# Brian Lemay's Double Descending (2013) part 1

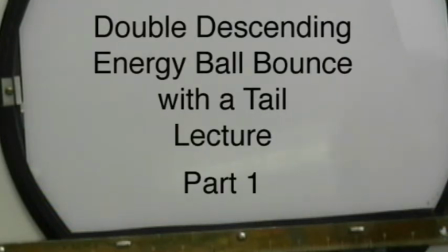I have my drawings from last week's class. I went through and finished up all the in-betweens on them.
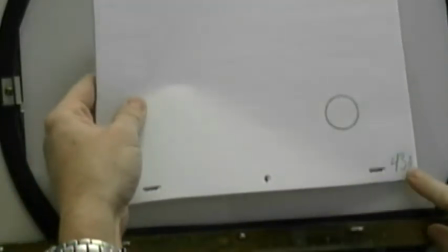And I've ended up with 43 drawings. I have 43A here. And I'll explain to you the reason that I have that.
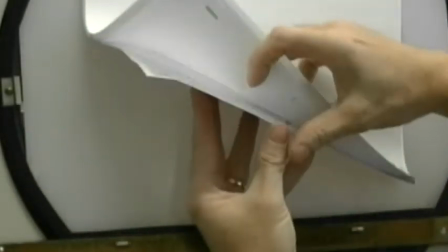I also have the same thing at the beginning. You'll see how I have number one.
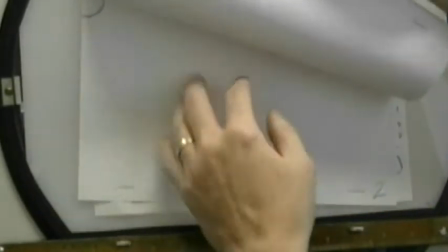Oh, I didn't do it for number one, actually. No, I didn't do it for number one because I was thinking of the jump up and down.
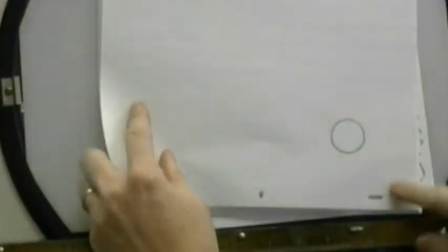Number one, the ball's coming in and then it bounces to the stop. and then what happens is at the very end I have
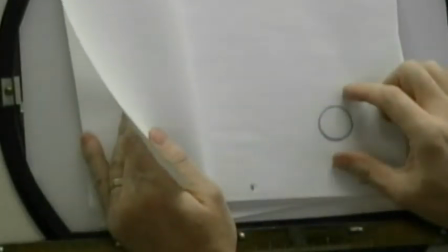43 which was my last run where the ball actually stops and then I have a traceback number 43a.
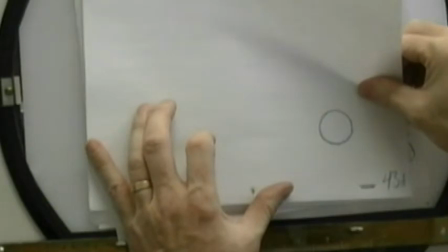The traceback is simply so that when you shoot it you have two balls that are in the exact same position but it just
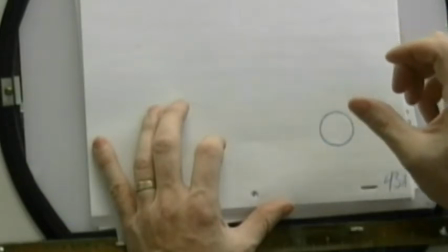gives a little bit of a movement to it that it makes it feel like it's alive or breathing to a certain extent and it doesn't become a static ball.
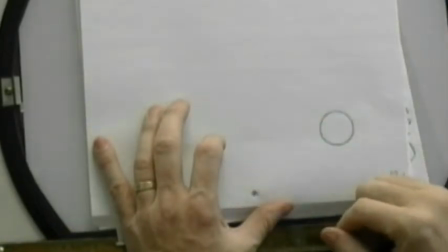So you'll find that as you draw your your animation and then you get to the end point where your character stops,
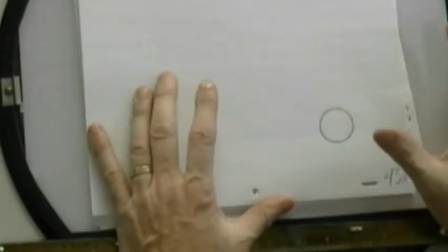if you just hold on that one single drawing, the drawing freezes and the character looks like they're actually frozen in space.
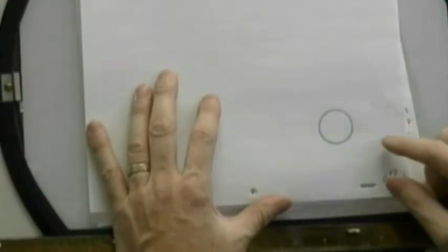And so we want to try and avoid that by adding in what's called a traceback,
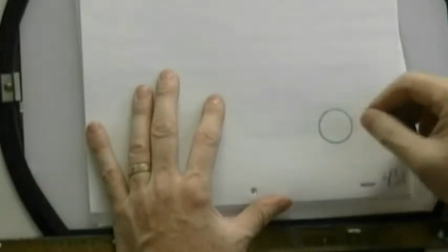which is the exact same drawing, traced back over and replicated in the exact same way and then you just shoot them alternately.
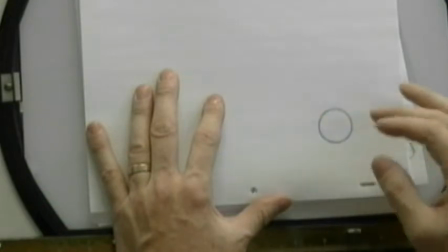Sometimes you'll do it with three drawings. So you have a three drawing random cycle, one, two, three, two, three, one, three, one, two, three, three, two,
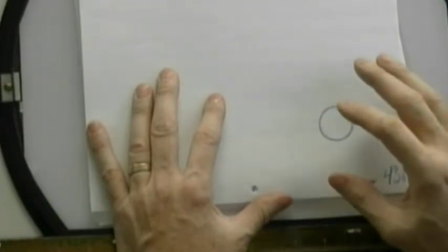et cetera, et cetera. and it just gives the character just a little bit of a shimmy so that they look like they're actually still alive.
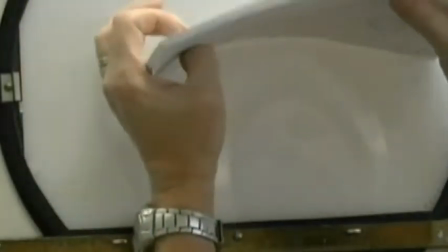So I added that onto the end. So I've got 43 drawings overall and I followed the timing charts that we had set out before.
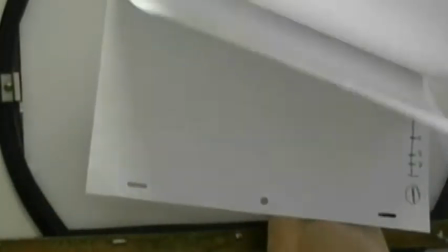So here's my overall action starting up here. The ball comes in, bounces,
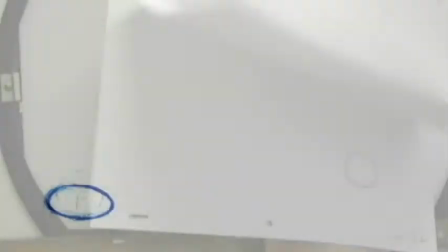and comes to its final rolling stop at the very end. So if you followed the exact same procedure that I did in the last class, you'll end up with the basically the exact same results that I have here
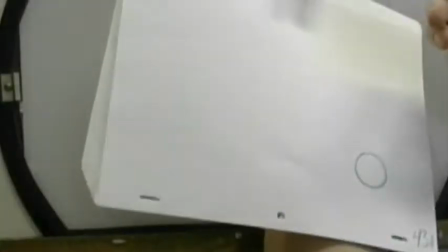they should all look essentially the same so now what we're going to do is
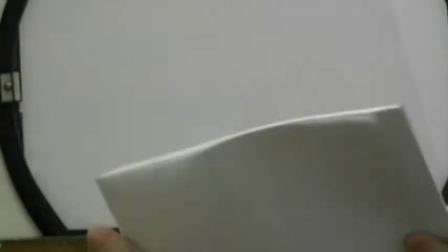we're going to go back and and add in the second
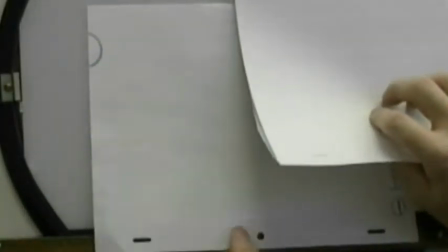ball so just as we did with the perpetual ball bounce we're
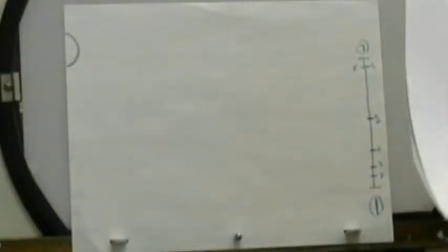just going to straight ahead animate this now I'm going to do two different variations what
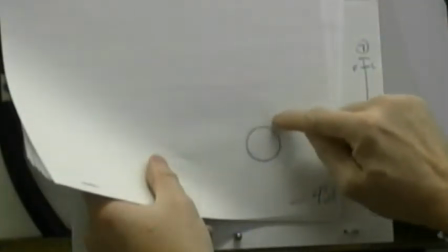the first variation what I'm going to do is I'm going to add a second ball onto the top of it as if this is the the
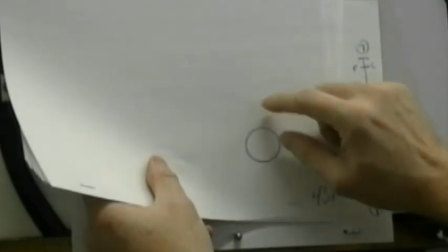belly of the character and they've got a torso that's up here like their chest is up above and I'm going to try and keep it so that it's
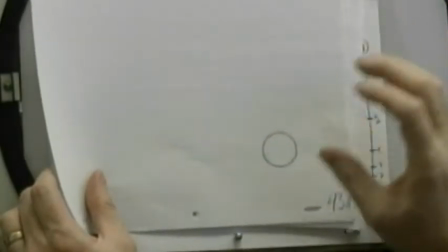balanced on the top as if the character that I have in mind and this is something that I want you to do as well I'm
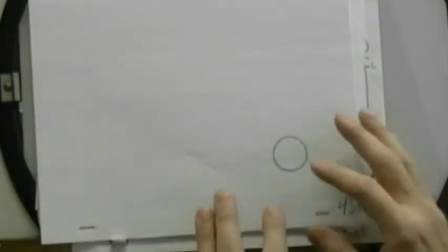just backing up slightly here to to give you a reasoning behind this anytime you're doing animation in this instance here we're simply
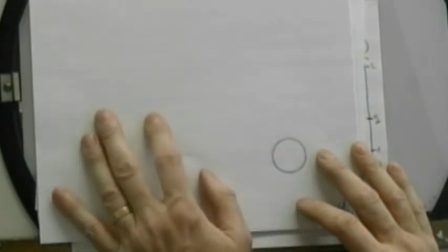fulfilling the requirements of something that I said do this this and this which means I want the ball to come in it hits here it bounces up in the air to
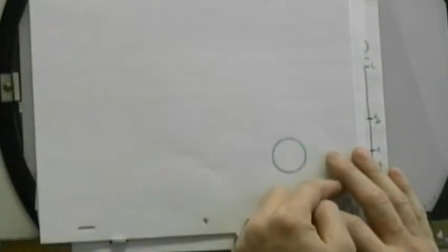this height it comes down it bounces again bounces again and then rolls to a stop over the side so i've given you very specific outline
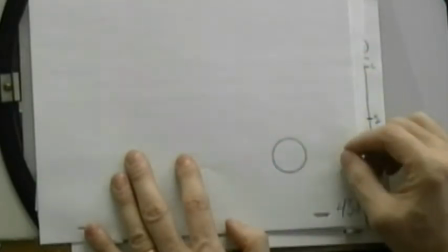as to what exactly i want it done and i showed you how to do it and i showed you the tracing and in the booklet you can see
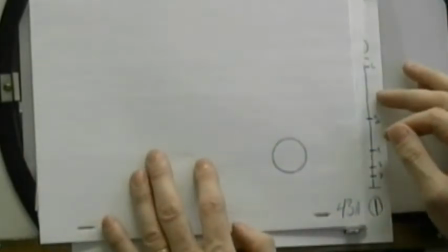it on the website you can see it so all you had to do is just copy what i did but in animation as a general statement anything that you do
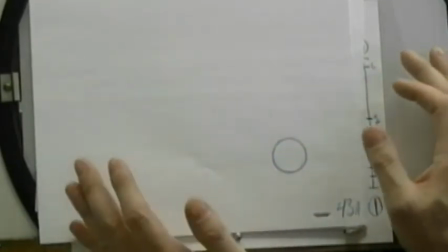has to be for a purpose or a reason otherwise you're just drawing for no real good reason other than to see a bunch
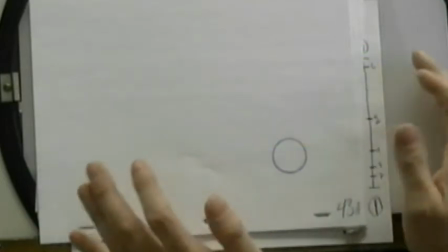of drawings moving around on screen, which is, you know, nice, but what's it going to get you?
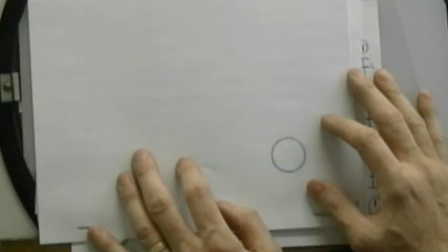So what we want to do is we want to start to think in terms of what is this that I'm animating?
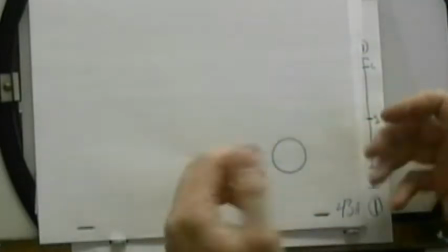What's the purpose of these drawings? What is it saying to the audience that hopefully will be watching it?
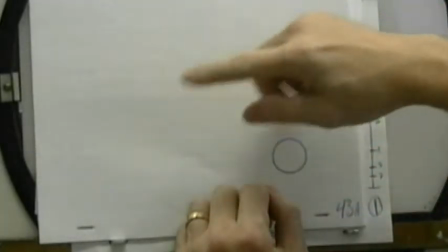And so when I'm thinking of this, at first I was just thinking the ball bounce, but now I have to go beyond that and start to think of a character,
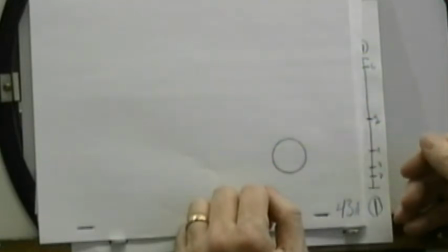and I have to think of why the character is doing what the character is doing. so in my case here what I want
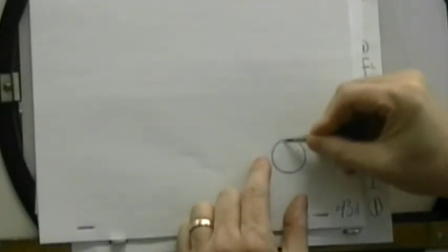to do is I want to add a torso up here it's sort of an oval
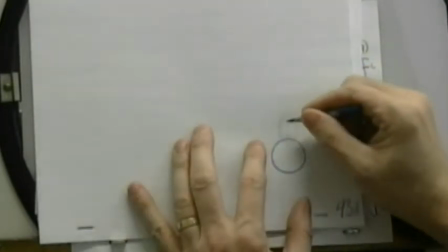because in my mind what I want to do is I want to draw a character that's a dragon